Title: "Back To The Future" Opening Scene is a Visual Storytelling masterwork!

Hello and welcome back my friends! To drive home the point of how the rule of three can work in your projects, Uncle Scott is gonna dissect the opening hook of one of his all-time favorite movies, Back to the Future. The reason why I chose this particular film is because it sets everything up perfectly in less than three minutes with almost one continuous shot, using little to no dialogue and without even showing any of the main characters faces. Whether you realize it or not, the human brain is constantly searching for new information on the screen when you're watching video content, and I'm about to show you how to use that to your advantage. But before we begin, let's all pretend like we haven't seen this movie before. That means when I ask something like, what type of person might live at this location,
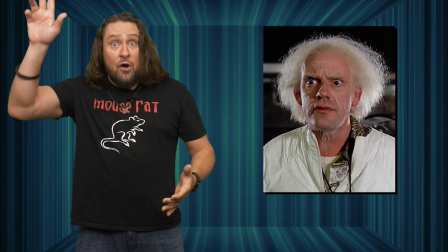[0:51]
you shouldn't immediately blurt out, Doc Brown, because you couldn't possibly have known that yet. Like I said, act as if this is the first time your brain is absorbing the content. And if you truly haven't seen this movie before, well, then you should be ashamed of yourself. All right, now it's time to pause this video and watch the scene link in the description below. Try to pay attention to what details are being presented throughout the clip, and maybe even take notes so you can recall everything in order. Oh, and don't worry about the text credits, we're only talking about story elements here. Once it's done, come back to this video and continue with the lesson.
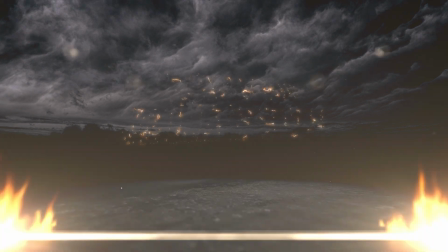Okay, now that we're back, let's break things down into categories of who, what, where,
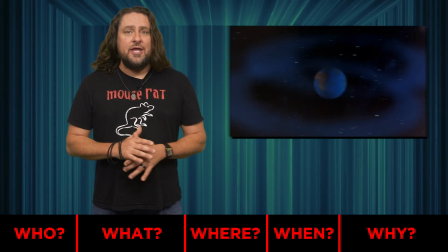[1:45]
when, and why for every new thing that we see or hear after the Universal logo and main title card. Of course, most people wouldn't normally pay this close attention to every little detail when they're watching a movie, but the purpose of this exercise is to show you how your subconscious will register information if the rule of three presents it in a specific order.
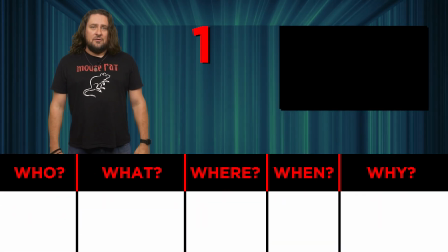[2:07]
Here we go. Number one, we hear the sound of ticking clocks.
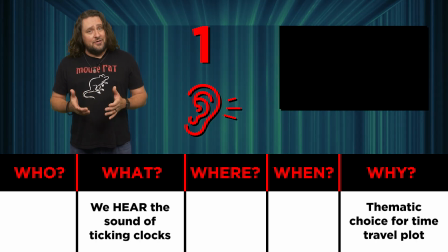[2:12]
This is a great thematic choice considering the time travel plot of the film. But at this point, we have no idea about any characters, when or where this scene takes place, so I'll leave the other categories blank until something becomes relevant for each one.
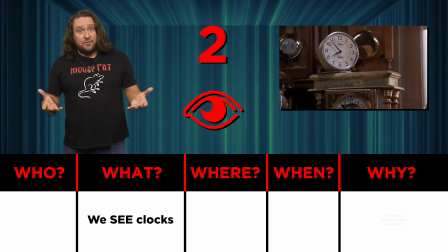[2:27]
Number two, we see clocks. What might that be telling us? Perhaps another thematic choice for an opening image that relates to the time travel plot?
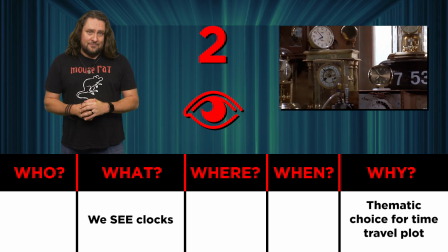[2:37]
Aside from that, though, still no other information yet. Number three, we see more clocks.
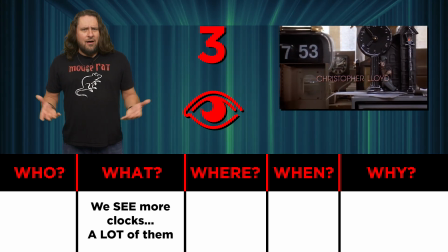[2:44]
A lot of them, in fact. What might that be telling us? Where are we? Well, my first guess might be a clock repair shop.
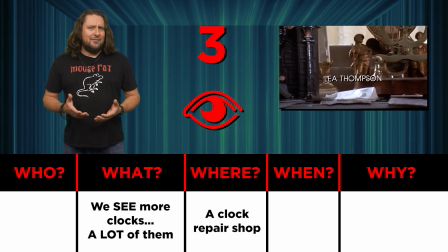[2:51]
And since we're not 100% sure about it, let's add a question mark to the end of it.
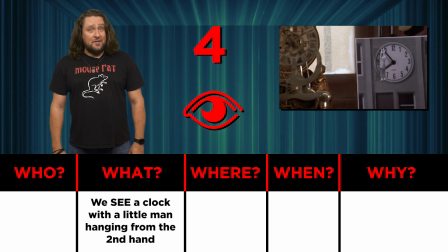[2:56]
Number four, we see a clock with a little man hanging from the minute hand.
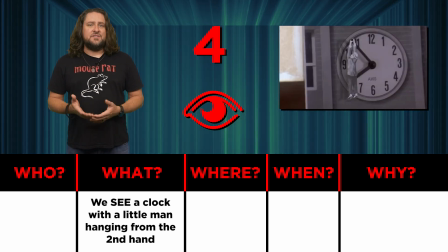[3:00]
But most people wouldn't really notice that minor detail until they've seen the entire film and then watched it again from the very beginning.
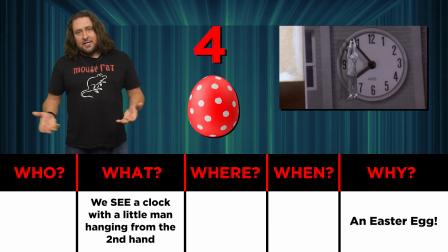[3:08]
That's an example of an Easter egg, which is a cleverly hidden detail that refers to something of relevance within the story. Now, since it's not relevant to someone who's watching this for the first time, I'll just categorize it with the same question about the clock repair shop from before.
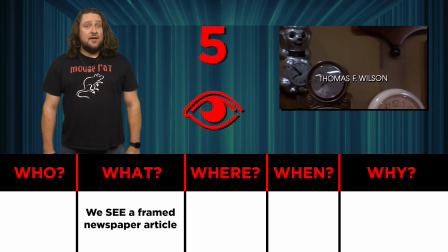[3:25]
Number five, we see a framed newspaper article.
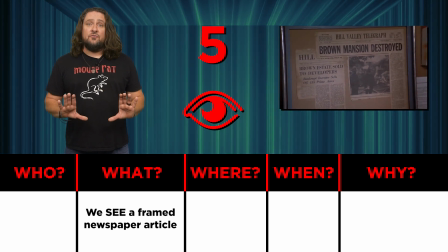[3:29]
Notice how the camera stops moving and holds on it long enough to read the title of the article that says Brown Mansion Destroyed. Now most people might not retain that information because it's simply a random occurrence at this point,
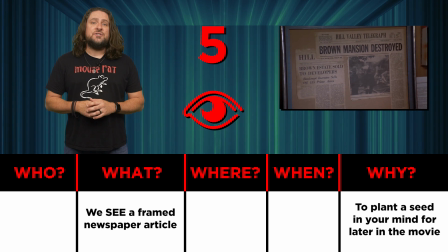[3:43]
but its purpose is to plant a subconscious seed in your mind for later in the movie. This is the first time we might start thinking about who would want to frame this and hang it on their wall and why.
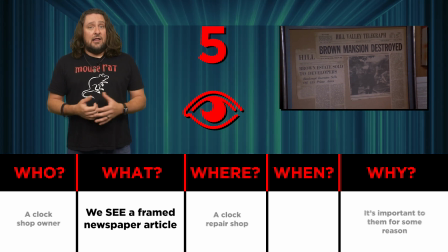[3:54]
Since we still don't know for sure, I'll just guess that it's the clock shop owner who kept it because it's important to them for some reason.
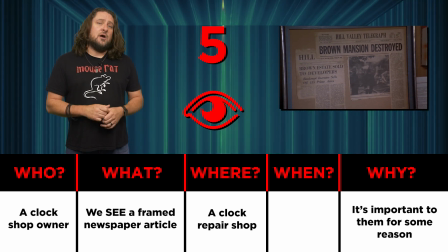[4:01]
Once again, I'll add a question mark until it's officially confirmed.
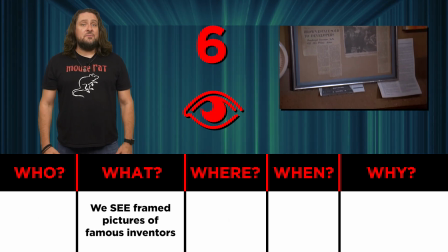[4:05]
Number six, we see framed pictures of famous inventors.